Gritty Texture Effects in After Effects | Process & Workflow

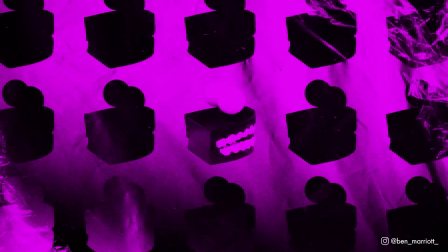0s
In this video, I'm going to show you exactly how I made this animation, breaking down all the textures and effects so that you can apply them quickly and easily to your own work.
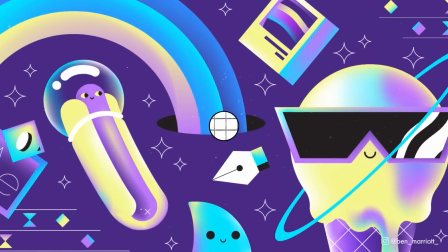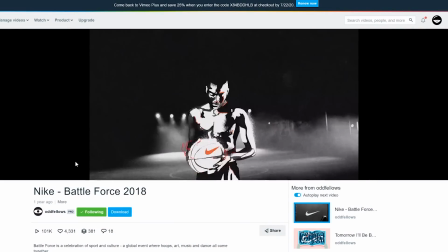15s
I'm breaking down some more techniques influenced by this awesome video by Odd Follows.
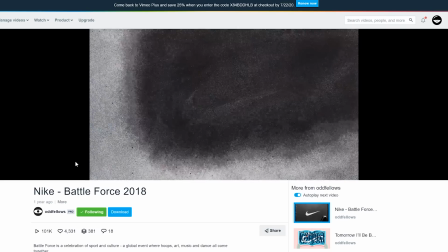19s
I've covered a few methods in a previous video, but this time we're going full-on texture and grit in this edgy graphic design style that's been all the rage for a while.
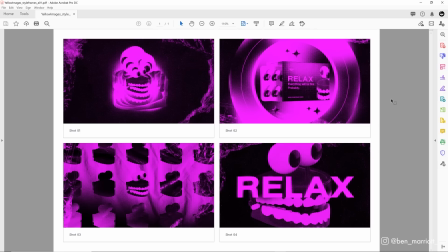28s
I started by making these style frames so that I had a reference for my animation, and I made these all in Photoshop. I wanted to try and capture the feeling of trying to force myself to relax when I'm feeling anxious and my mind having none of it. And I used the assets for this style frame and animation, which are the teeth, the pillbox, and this plastic texture.
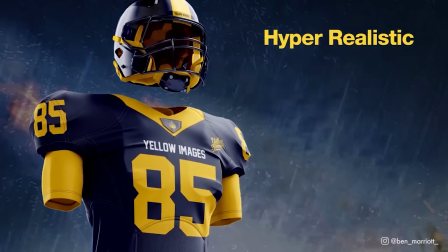48s
From this video sponsor, Yellow Images. They are a huge library of exclusive object mock-ups, graphic assets, textures, fonts, and 360 PNGs.
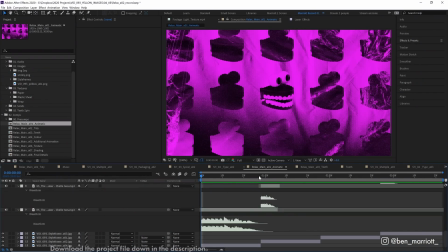56s
I animated this in multiple passes, starting with an animatic and after effects. I started by putting those four style frames under some music.
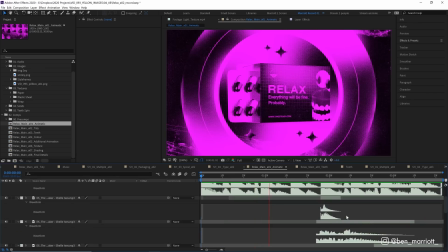63s
I got a music track, cut it up a bit and layered some more beachy sound effects at different speeds so it sounded a bit more chaotic.
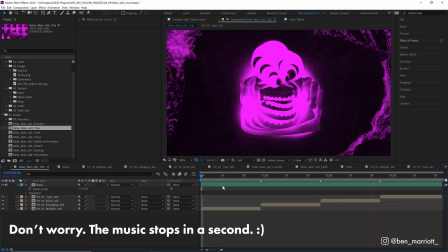70s
I then tidied up that comp a bit more so I pre-comped all the music into one comp and then pre-comped each style
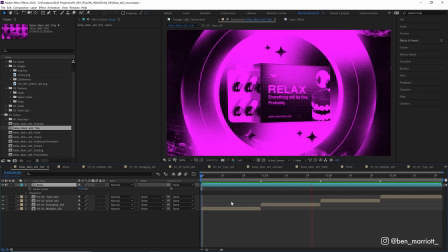75s
frame into its own comp as well so that I don't end up with hundreds of layers in this one composition.
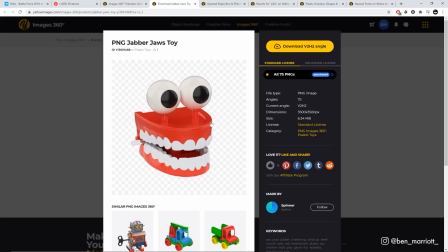80s
The next step was to add our main animation which was the teeth. This front-end teeth toy model is part of YOLO Images PNG Image 360 Collection.
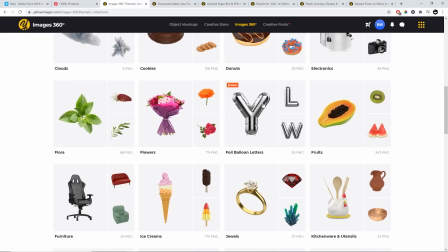89s
And what that is, is a ton of high quality 3D models with perfectly cut out transparent backgrounds where you can rotate it in browser and download just the stills that you want.
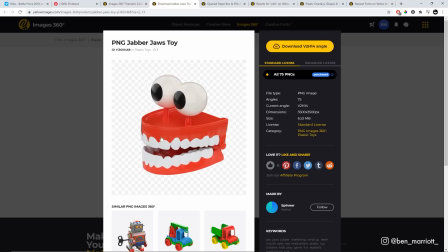98s
Now I want it spinning, so I downloaded 16 images of it rotating at this angle.
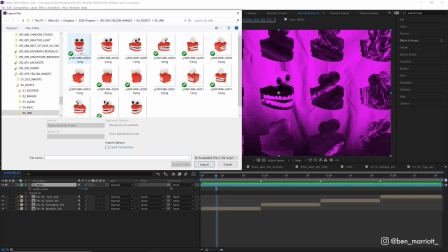102s
In After Effects, all we need to do is import them by going to File, Import, finding those images, and we only need to select the first one and make sure that PNG sequence is selected. And because these are all labeled sequentially, they end with 01, 02, 03, 04, After Effects will interpret them as frames in a sequence. and let's choose create composition as well and select import.
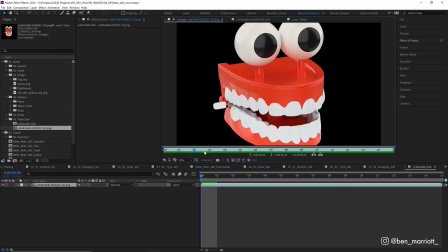121s
Now we've got this image sequence over here and when we play it we've got our spinning teeth.
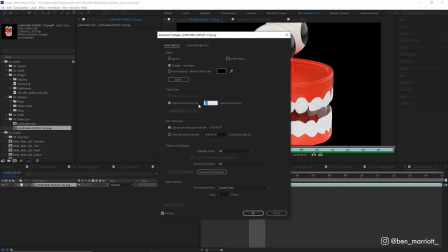125s
That's spinning a bit too fast for me so let's right click, go to interpret footage, main and change that to 15 because we'll be animating this at 30 frames per second.
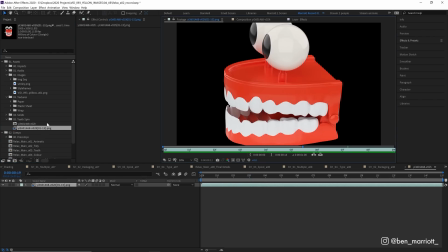133s
You can use 12 if you're animating at 24 and now we've got our spinning teeth. Let's rename that comp and then place it where we need to in each comp.
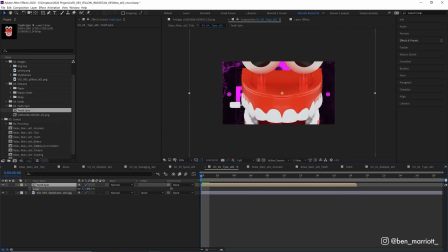139s
So in scene 4 I'm just going to drag it in and scale it down a touch and reposition that based on our style frames there
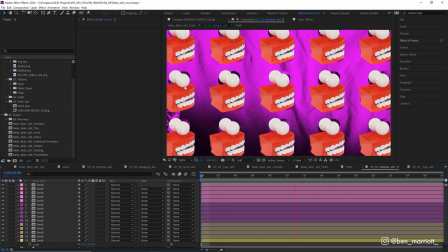146s
that looks pretty good i scaled that down and duplicated that a bunch of times for scene one and for scene three we're going to do something slightly different
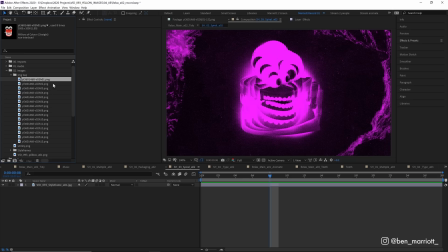153s
now i've imported those same stills not as an image sequence but just as images into this folder over here so let's drag
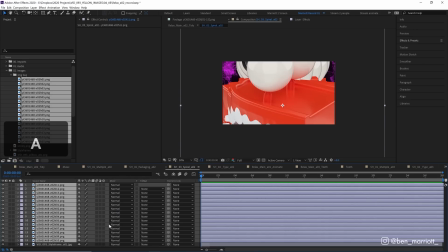158s
them all into this comp and then scale them all down to around i think 35
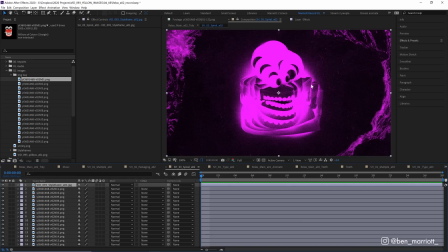164s
let's place those in the middle now to get them to create this effect where they stack on top of each other and shrink down here we need to do a few things first we need to create an animation just using these stills.
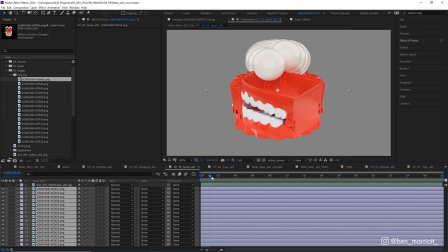173s
So let's select them all and trim them down to just two frames by holding alt and right square bracket on our keyboard.
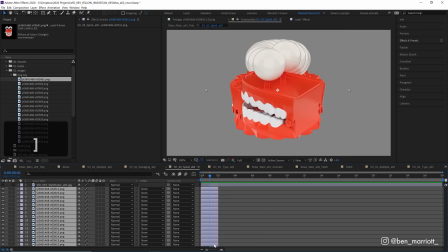179s
When our playhead is just before the two frame mark, then we need to select them and right click keyframe assistant and sequence layers. Let's choose okay. And now if we play it back, we've got our spinning image sequence. Now it's sequencing these in the wrong order that we want.
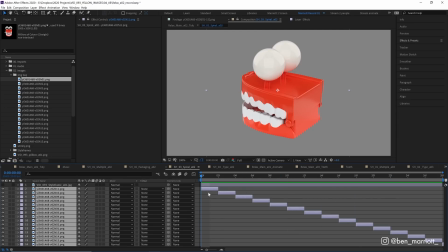191s
Our teeth are spinning the wrong way and the top layer is the start of the sequence. If your sequences are the wrong order, you can undo that with control Z. Now make sure you select the first frame that you want in your sequence first.
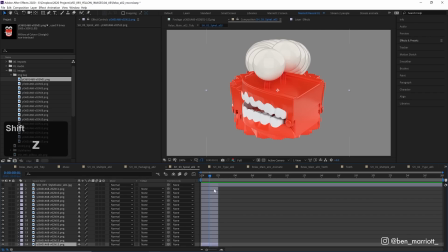200s
So I'm going to select the bottom one, hold shift, click the top one, and then right-click keyframe assistant sequence layers.
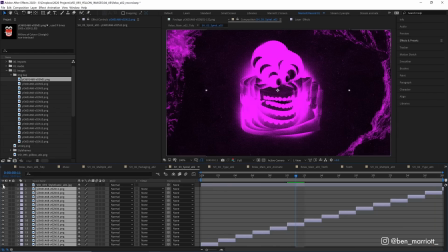206s
Now we've got our teeth spinning the right way. And to get this effect from our style frame where they're stacking on top of one another, all we need to do is drag out the back end, the duration of these layers.
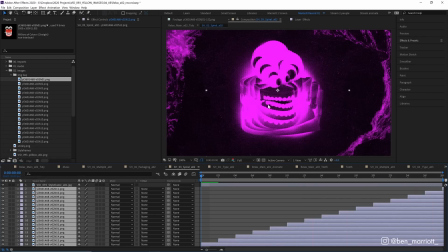215s
And now we've got them stacking on top of one another. And I've also got a pretty neat trick to shrink them down as well.
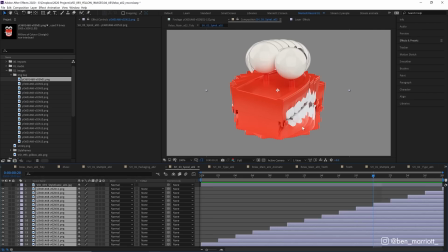220s
Now we could do it by clicking on each of these and scaling them down individually, but that won't be as consistent and it'll take longer.